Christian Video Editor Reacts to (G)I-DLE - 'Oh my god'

Are you frickin kidding me? 100,000 of you, I can only count to like 30 and then I lose track, I'm like 1, 2, and so each and every one of you, from the bottom of my heart, thank you for watching my videos, thank you for spending time hanging out with me, and it's just, I love you all so much. My name is Jordan Norman. I'm a professional film editor and I've edited music videos for awesome artists like Justin Bieber, Post Malone,
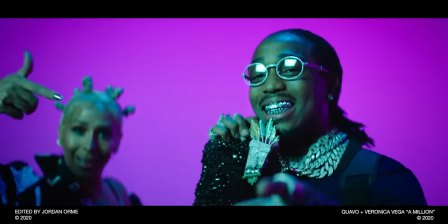Roddy Ricch, Tyga, G-Eazy, Quavo, Kalani, Swae Lee, Megan Thee Stallion, and many, many more. Welcome back to another episode of Music Video Editor Reacts where I react to some of my favorite music videos from a music video editor perspective. What's wrong? I just want my internet to work. there we go all right let's head over to patreon and see what the patrons voted for this week and the winner is oh
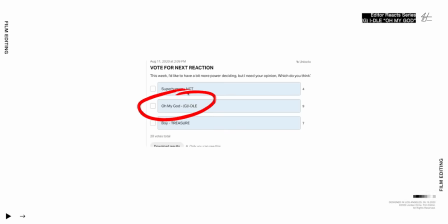my god by idol let's go oh my and you know i might be calling it oh my gosh because we out here not wanting to take the lord's name in vain that's what it's all about Fun fact, oh my gosh, this idol song was nominated for a VMA in the best K-pop category. So if you really, really dig this song, go ahead and go vote for Oh My God in the VMAs. Oh freaking baby, let's get right into it.
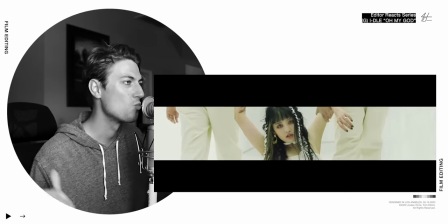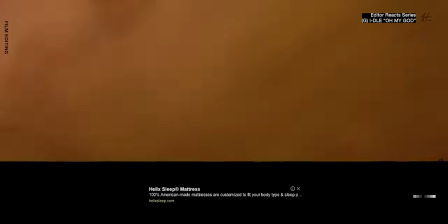Ooh, this has such a dark feeling. No, he licks sweep sleep mattress.
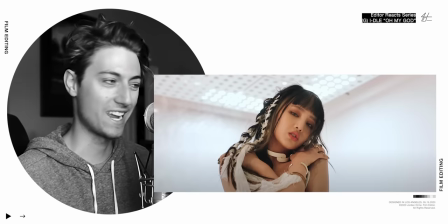I'm watching Idol here get out my way
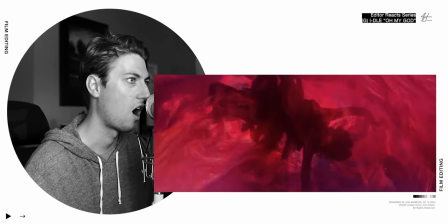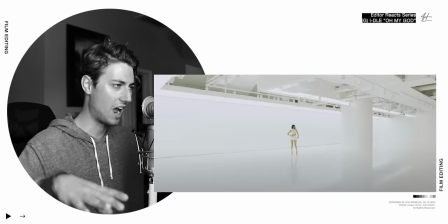Okay, I see you editor I see like a little bit of the style you're putting into this forgive me I don't know the members names.
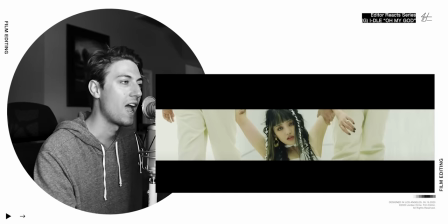I'm not very familiar with Idol But we come out and our girl is getting dragged away by two guys
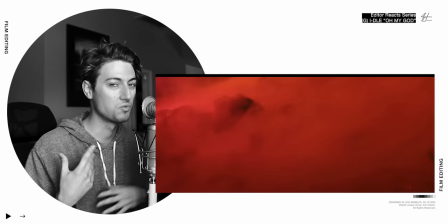like she doesn't want to be here and the editor is really interesting i can already tell that they really like doing jump
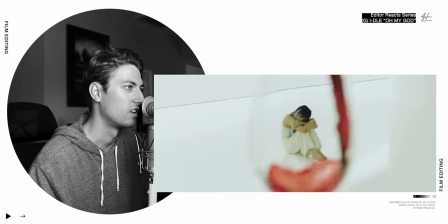cuts to create a disorienting feeling like that jump cut jump cut
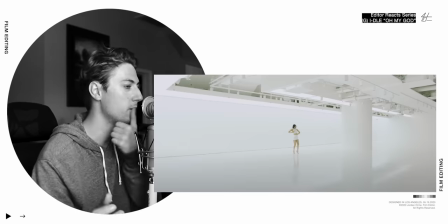so if you saw those little inserts of like the wine and the lips they show one part of the clip and then they just jump
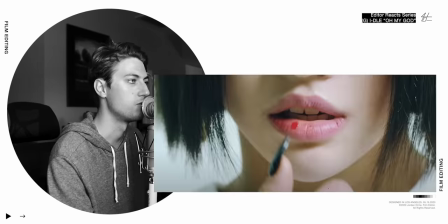to a completely different part of the clip same with the lips she pulls her finger up and then we just jump to where she's already wiping the blood
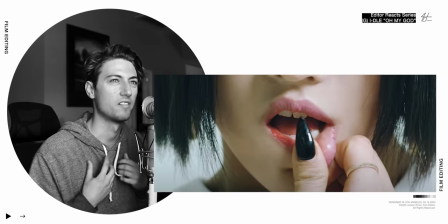across her lips it's a really cool technique to create kind of like a disorienting like uneasy feeling.
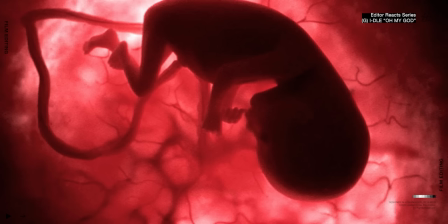I also want to note really quick that this literally looks like a womb. There's some kind of imagery happening with being like unsatisfied with who you are and being reborn.
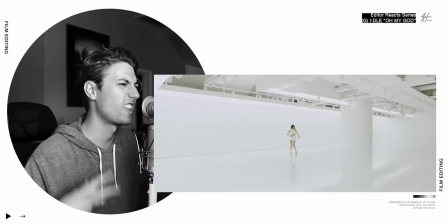Oh and just like intercutting the The red with the red looks so good.
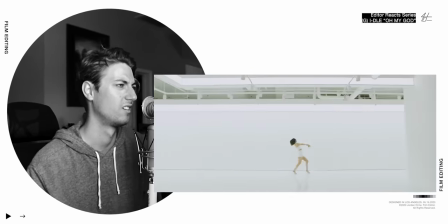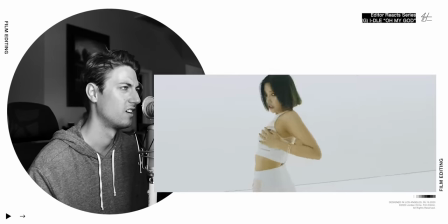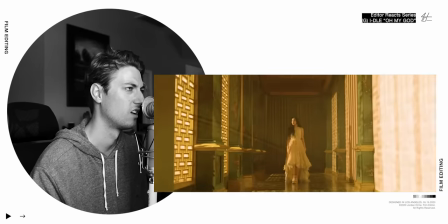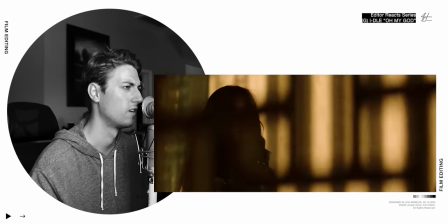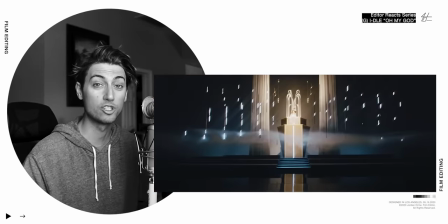Okay, wow, this is so well edited guys. We have our girl.
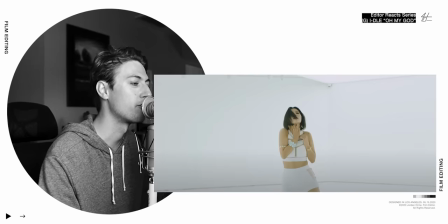She's in this white space and she says set me free set me free I'm gonna melt so sick.
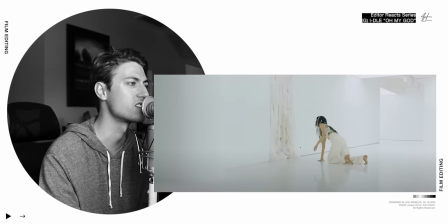So she is clearly unhappy with where she is. They're crawling towards this like string filled door and then right when the door
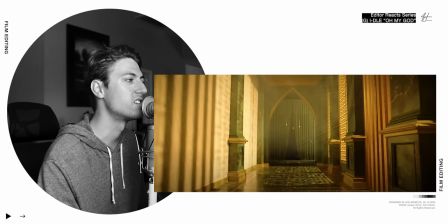opens we come into this more colorful scene because before we were in completely white and now we're coming out we're like showing our true colors and
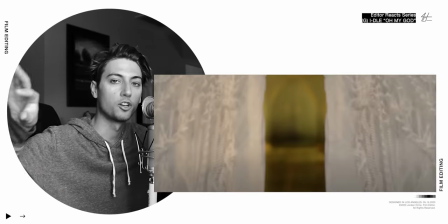to create that transition of seeing the curtain open we have our curtain shot
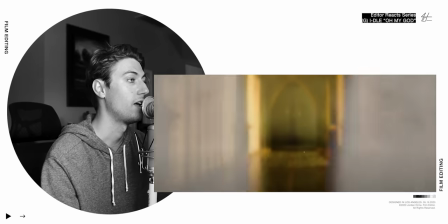and we mask out the middle of it to reveal our wide shot of the hallway and we also add a blur in the middle of it to make the transition feel seamless.
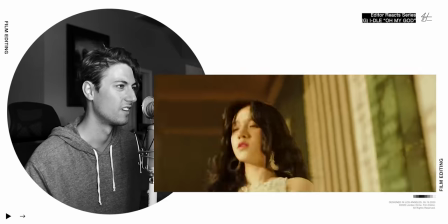Oh, this is so good. I just love that white thing. I love that there's this like texture that we see.
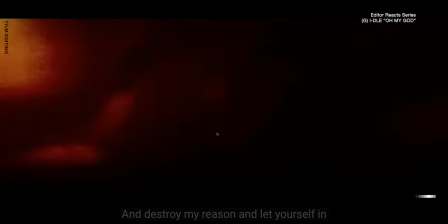It's almost like film grain and it looks like there's some kind of light leak overlay going on.
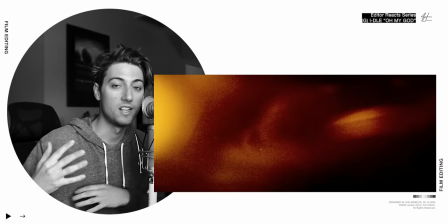So what you do is you put that film texture on a blend mode so you can see underneath it and then you just overlay things and you see some footage.
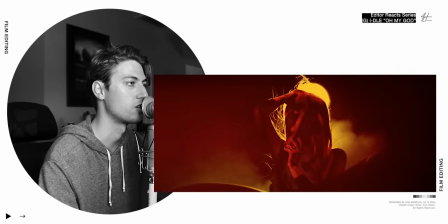But at the same time, we got this flashy film texture, Which creates a really interesting visual effect during the fast cuts
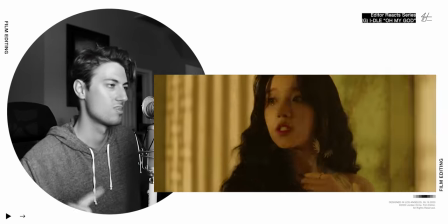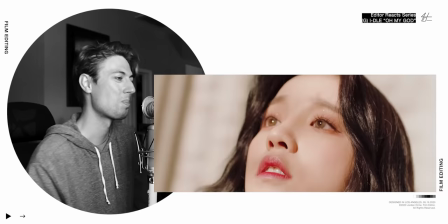There's a little throwable Going through There's again those jump cuts
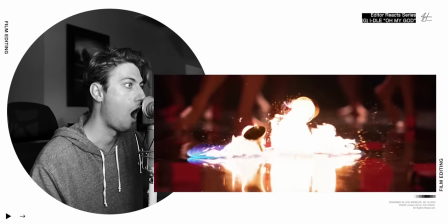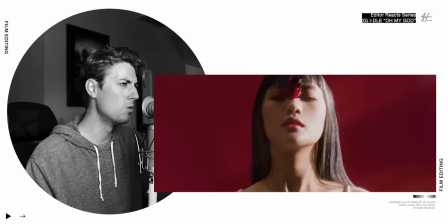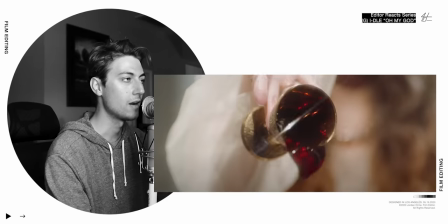Yes The editor gets it so again right here we see that jump cut that the editor's been doing we see it again
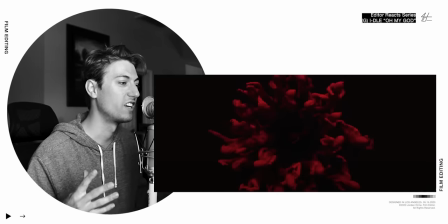and as it falls Into darkness, which is what the characters in this video are doing. They're coming from light But they don't feel free there. So they're falling into darkness
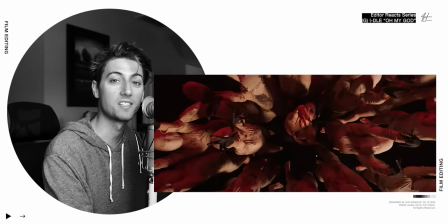Right before we jump cut to emphasize the beat drop we make the
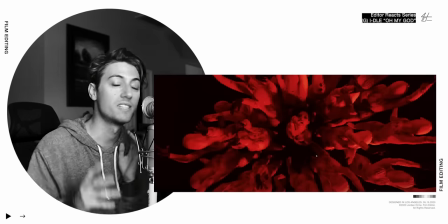entire frame just red So we take out the other color channels just leave
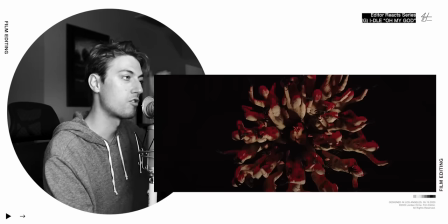red and then we jump cut farther out So we can feel that
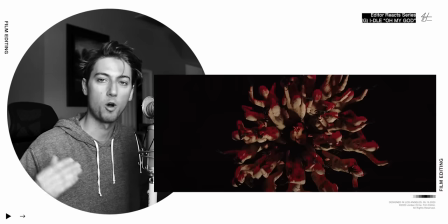like oh my boom and we go red and then jump cut out and that's a really nice way to emphasize the beat
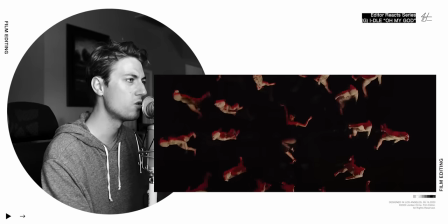Matching the beat right there And then right here too you can tell that all the movements are all like kind of like jerky and like
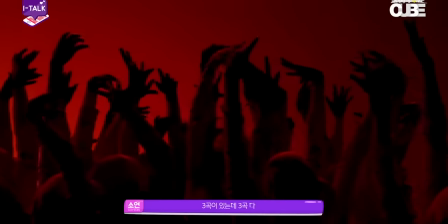And that's because they were like moving in slow motion on set and then they speed it up to normal speed so all their movements kind of look like
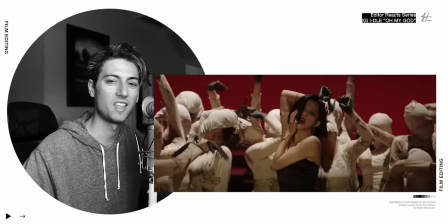jerky and like evil and like weird and that's a really cool technique that the director utilized to create kind of an evil feeling
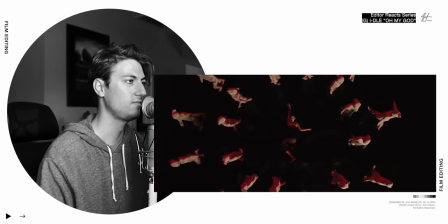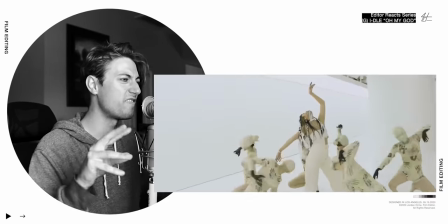And then we add the fast cuts on the fill
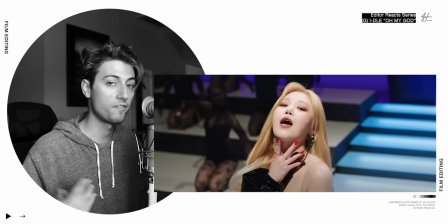Yes People ask me where do you put your fast cuts Jordan when you're gonna do like some fancy things put it on a drum fill Or a bass fill any kind of musical fill and it just like feels natural.
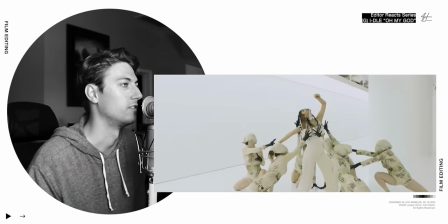So check it out Fast cuts boom right on that film Those jump cuts again
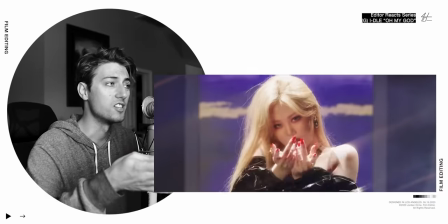New verse and now we have a new scene always do that.
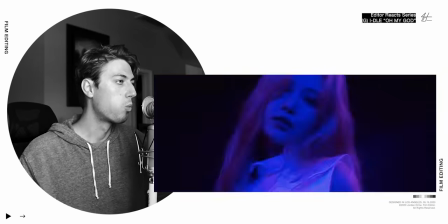It's so satisfying to watch Whoa, you see those colors man.
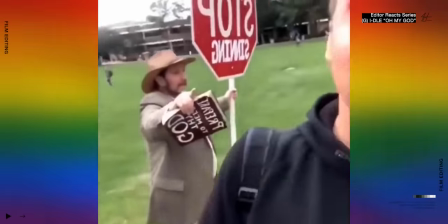It's getting a little gay up in here. My gaydar is going off very loudly
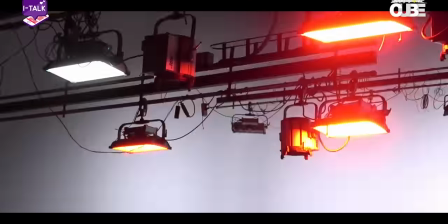so these color shots right here are practical where they have lights on set all over the place flashing around her and so the
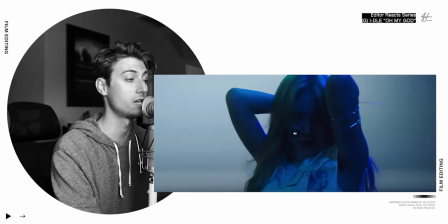editor didn't create these colors but on the shot before it it's normal colors they didn't have those lights and then the editor took
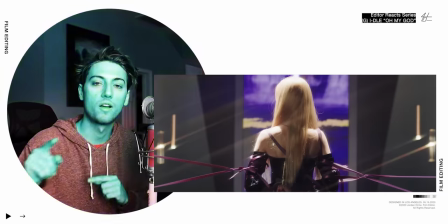a little plug-in called i think hue offset and it changes all the colors around the color wheel so she turned that on right here so all the colors
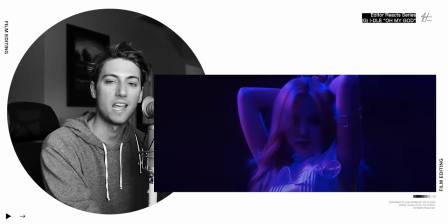getting crazy and then we're into this shot which has the same effect but it was practically done so that's just a super dope technique
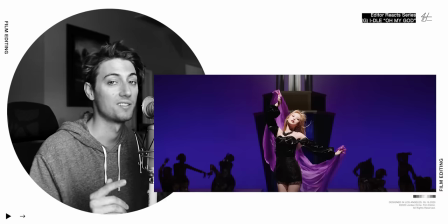to create a seamless transition in this instance oh
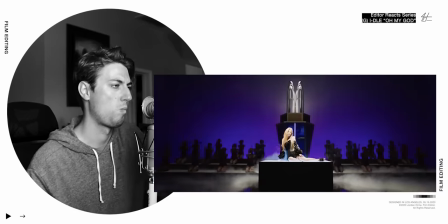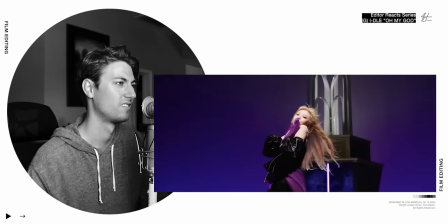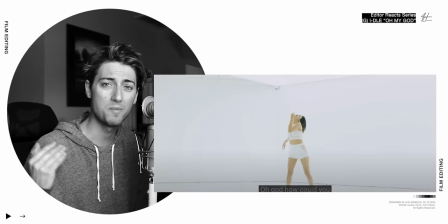that was hard do you see how all those fast cuts match the beat perfectly oh
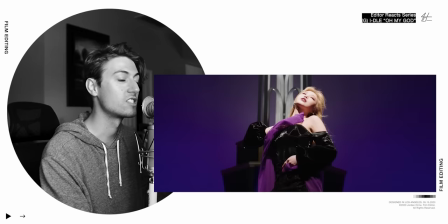and one little extra little cherry on top tip is to create flashy sequences sometimes it's great to literally just put a white frame in the middle of the video so if i frame by frame through these fast
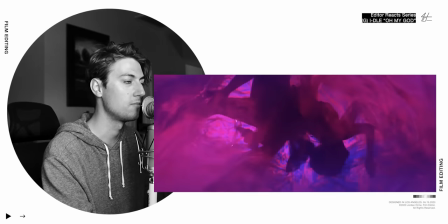cuts, there's a white frame. If I keep going, there's another one right there.